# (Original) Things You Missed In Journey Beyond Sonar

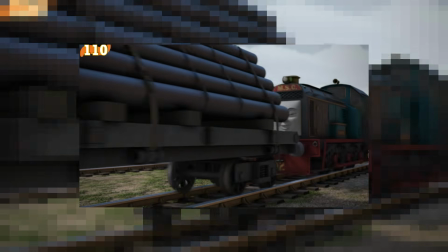Perhaps Thomas had more to do with the steelworks being under pressure than he thought.
We're both so happy that you came along, Thomas.
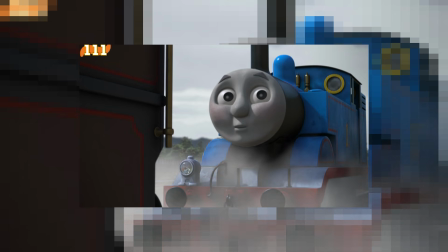This scene here is also our first instance of Hurricane being nice to Thomas,
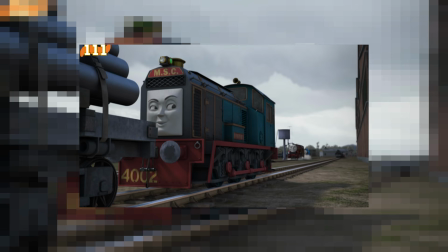while Frankie is more concerned with deliveries, The steel won't deliver itself. setting up that he does have a good heart at the end.
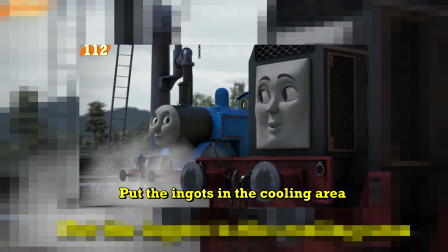Frankie refers to the ingots here.
Put the ingots in the cooling area and make sure you empty all the slag.
Ingots are essentially bars of steel and are used for easier transportation. We also briefly see the ingots here on Thomas's flatbed.
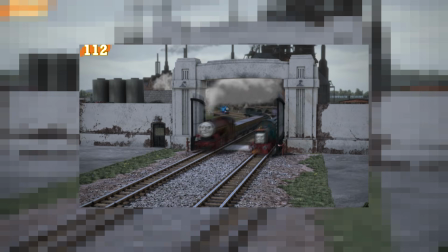In steel production, the ingots are moved to the cooling area, and once again, I really love how accurately the terminology is used here in the movie.
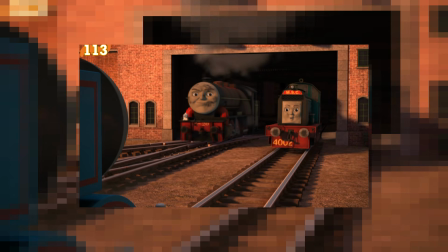Notice how Frankie is now using her pet name, Little Tank Engine, against Thomas.
Little tank engine.
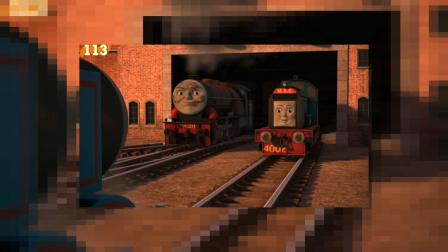Little tank engine. What? Little tank engine?
As I said before, this is a technique used by abusers to come off as nice, when in reality,
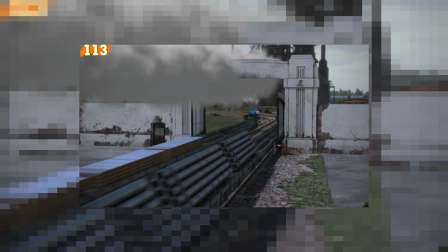they're dehumanizing and reinforcing the idea to Thomas that he's weak and that he's just a little tank engine.
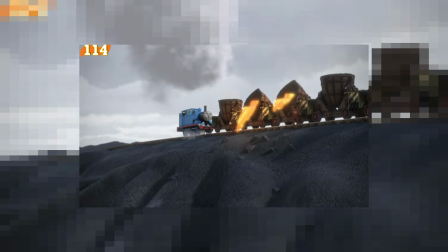Then we get the song I Want to Go Home, which is also an I Want song.
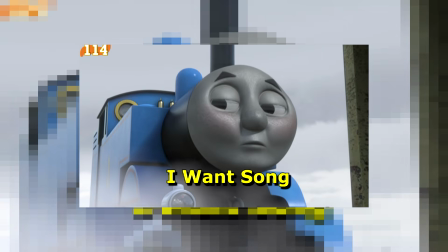Usually when a character gets an I Want song in the middle of a musical, it's usually a reprise of the first I Want song,
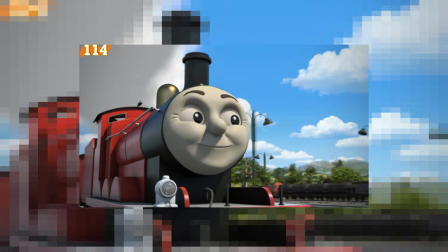but because Thomas's first I Want song was really just an outgrowth of James's song,
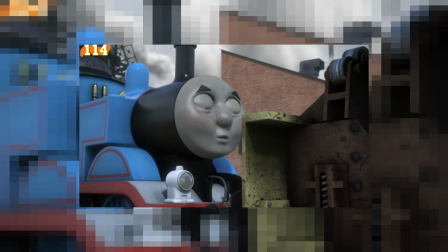Thomas's wants and desires have changed from the start of the movie, which is why he now gets a new I Want song here.
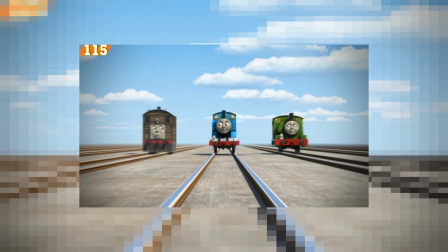Thomas lists off Percy and Toby first because they also run the Farquhar branch line.
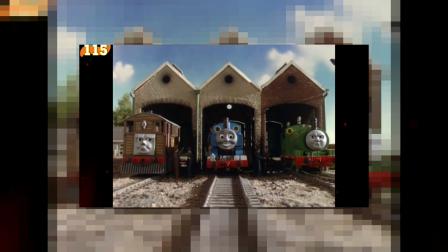The head-on shot here is also similar to how they are framed in their old shed. This shot of all the engines has a lot of parallels.
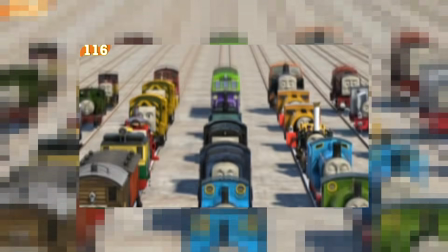The Iron Twins parallel Bill and Ben here, Glyn parallels Stephen as a callback to Over the Hill,
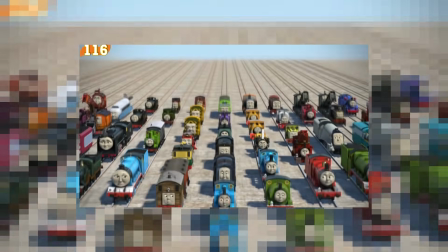Hero parallels Spencer here as a callback to Hero the Rails, Judy and Jerome parallel Rocky, and Connor parallels Caitlin.
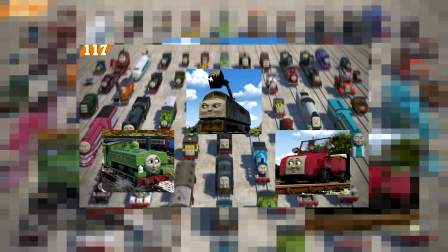Duck, Diesel 10, and Winston do not appear here in this lineup, and for some reason Rusty is the only narrow gauge engine to show up here.
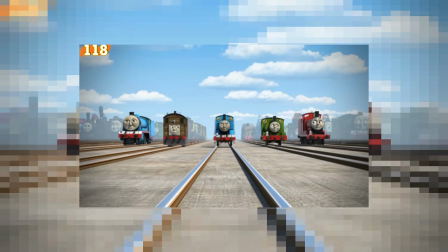I don't know why, it was most likely a mistake. There also might be some foreshadowing for a shed for Edward here.
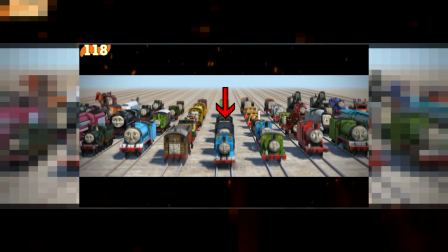Notice how all of the original Steam Team members are at the front of the queue,
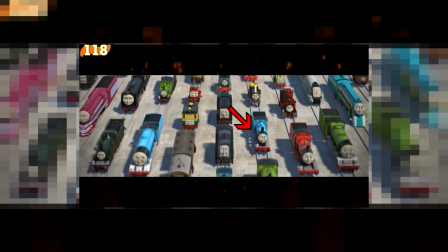whereas Edward is the only original Steam Team member to be at the back, and the character that he is paralleled with is Philip.
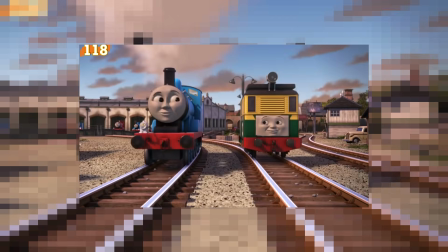This may have been foreshadowing for Edward being written out of the show, and later being paired up with Philip at Wellsworth.
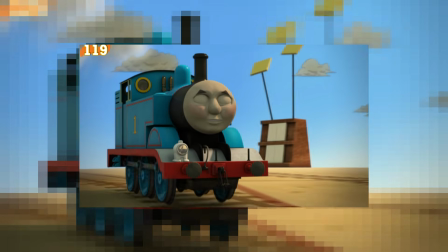This map that Thomas imagines of Sodor is actually done in the same style as the map that we see in the Fat Controller's office at the start of the movie.
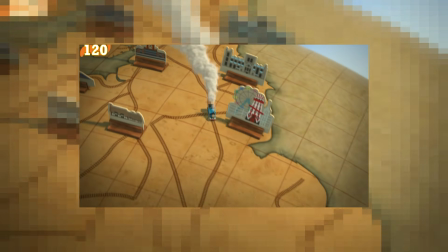All of the markers on this map of the UK show real life locations, such as the Blackpool Tower, a real tower located in Blackpool.
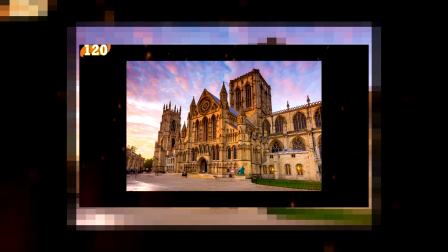There's this cathedral, which is based on the York Minster Cathedral, located in York in North Yorkshire.
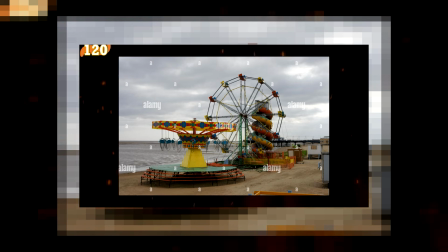Try saying that twice. There's this fun fair located in Lincolnshire, which is based on the Cleethorpes Fun Fair Ferris wheel, which dates back to the 1950s.
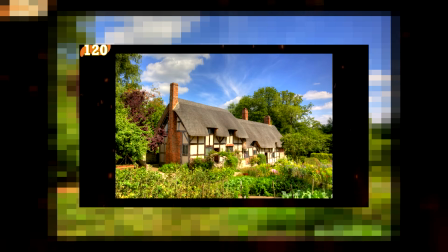There's this cottage in Birmingham, which is based on Anne Hathaway's famous thatched cottage, also located in Birmingham.
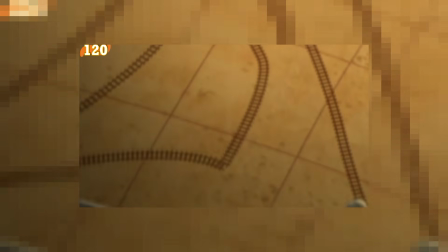There's also Tower Bridge here in London, and there's also two locations that I couldn't quite make out because they're just off screen, so if you know them, please comment them down below.
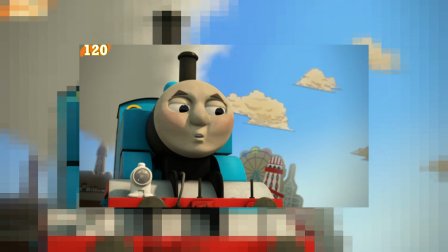You would not believe how much time I spent trying to figure out what these locations were.
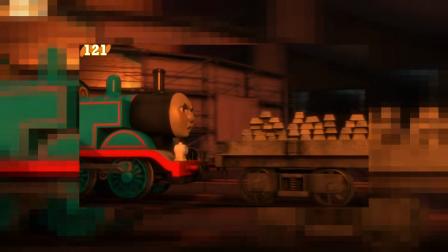This shot of Thomas in the steelworks parallels the hottest place in town, like this shot here of the molten steel pouring over the screen,
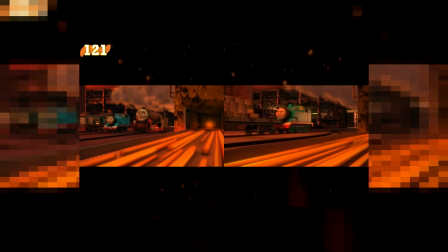like a prison, this shot of passing the crates, this shot of passing the steel conveyor belt, this shot of the ladle truck, and this shot of Butch's magnet.
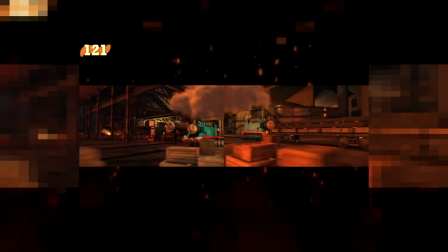I think this was done as a way of paralleling the first song, because in the first instance Thomas was excited about working at the steelworks, whereas in the second he now regrets it.
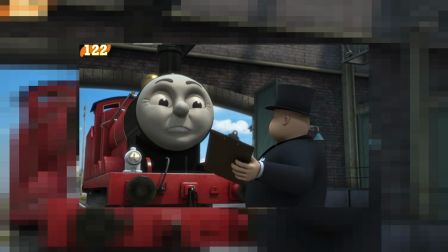When James makes fun of the Fat Controller here, he parodies the line he said at the steamworks to him.
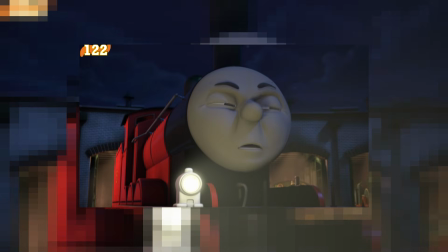It's his job to swap engines around. That's what a railway controller does.
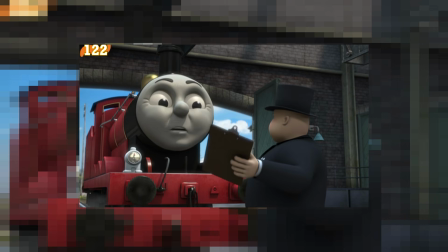It's my job to swap engines around. Yes, I know. That's what a railway controller does.
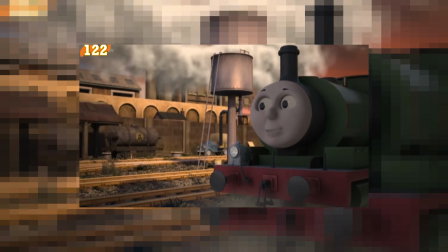It's also quite similar to how Thomas made fun of the Fat Controller in The Great Race.
We still have a railway to run.
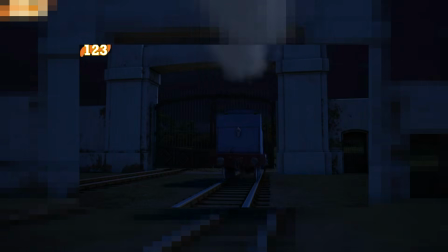This sequence of Thomas trying to escape the steelworks is like a spoof on prison escape movies,
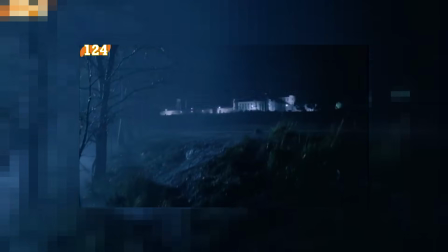such as The Shawshank Redemption for example, where Andy Dufresne escapes the prison during a storm. Thomas even syncs up the lightning and the gate crashing sound, similar to how Andy syncs up the rock and the banging sound.
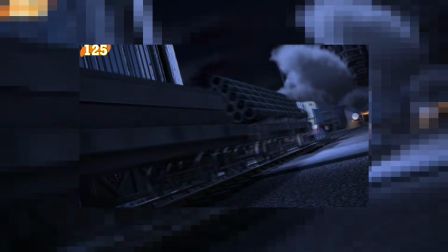This storm that happens when Thomas escapes the steelworks can also be seen as a metaphorical storm.
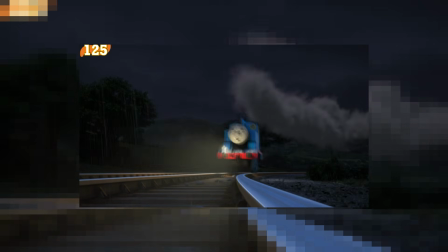The rain afterwards can also be seen as a metaphor of cleansing Thomas.
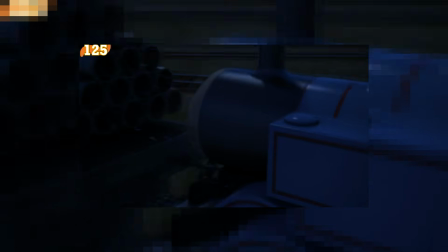Before, when Thomas was in the steelworks, his face was all dirty and sooty, and it's only after Thomas escapes from the steelworks does the rain wash all of the dirt and soot off his face,
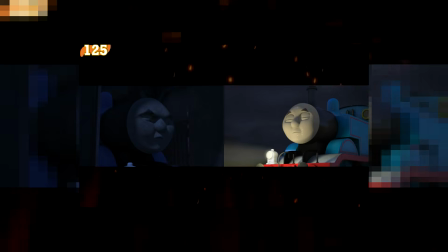as a metaphorical way of cleansing Thomas from the steelworks.